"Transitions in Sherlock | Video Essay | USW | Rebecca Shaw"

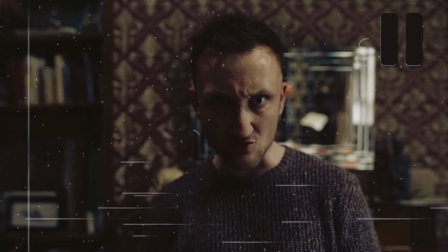(4:15)
Once his friend says that they're both in Baker Street, Sherlock goes through a moment of realization, creating a moment of clarity.
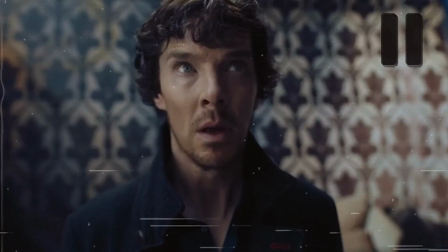(4:22)
We know this happens as the new background of the scene drops into the frame, similarly to a stage transition.
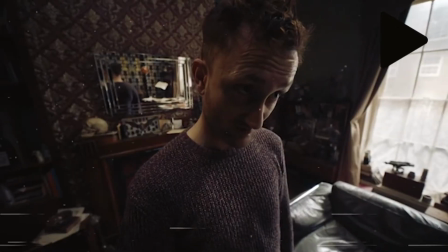(4:28)
This fits the moment of realization perfectly and shows just how Sherlock's mind is processing everything, and his mind is finally catching up with him.
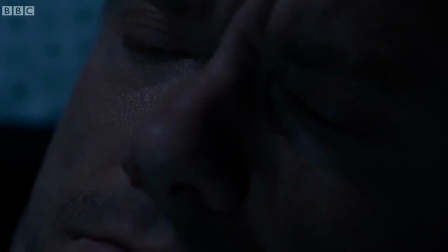(4:37)
Summing up, the transitions in Sherlock are often used to show smooth edits between shots.
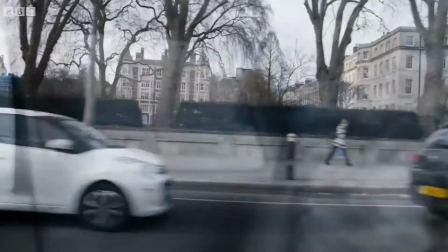(4:42)
Often what is used are invisible transitions into scenes. The show cleverly uses their transitions to push the boundaries of television shows and filmmaking.
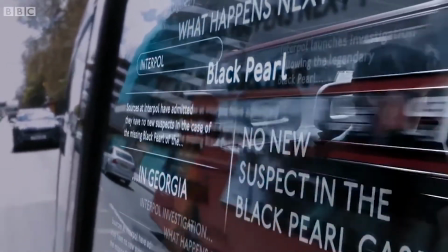(4:51)
These are very often used to keep up with the pacing of the show. Many transitions throughout the show show Sherlock's thought process and how he's thinking,
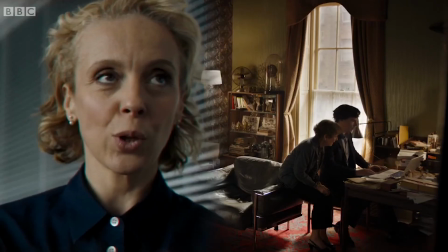(4:59)
and they very cleverly portray just enough thoughts to keep the audience hooked.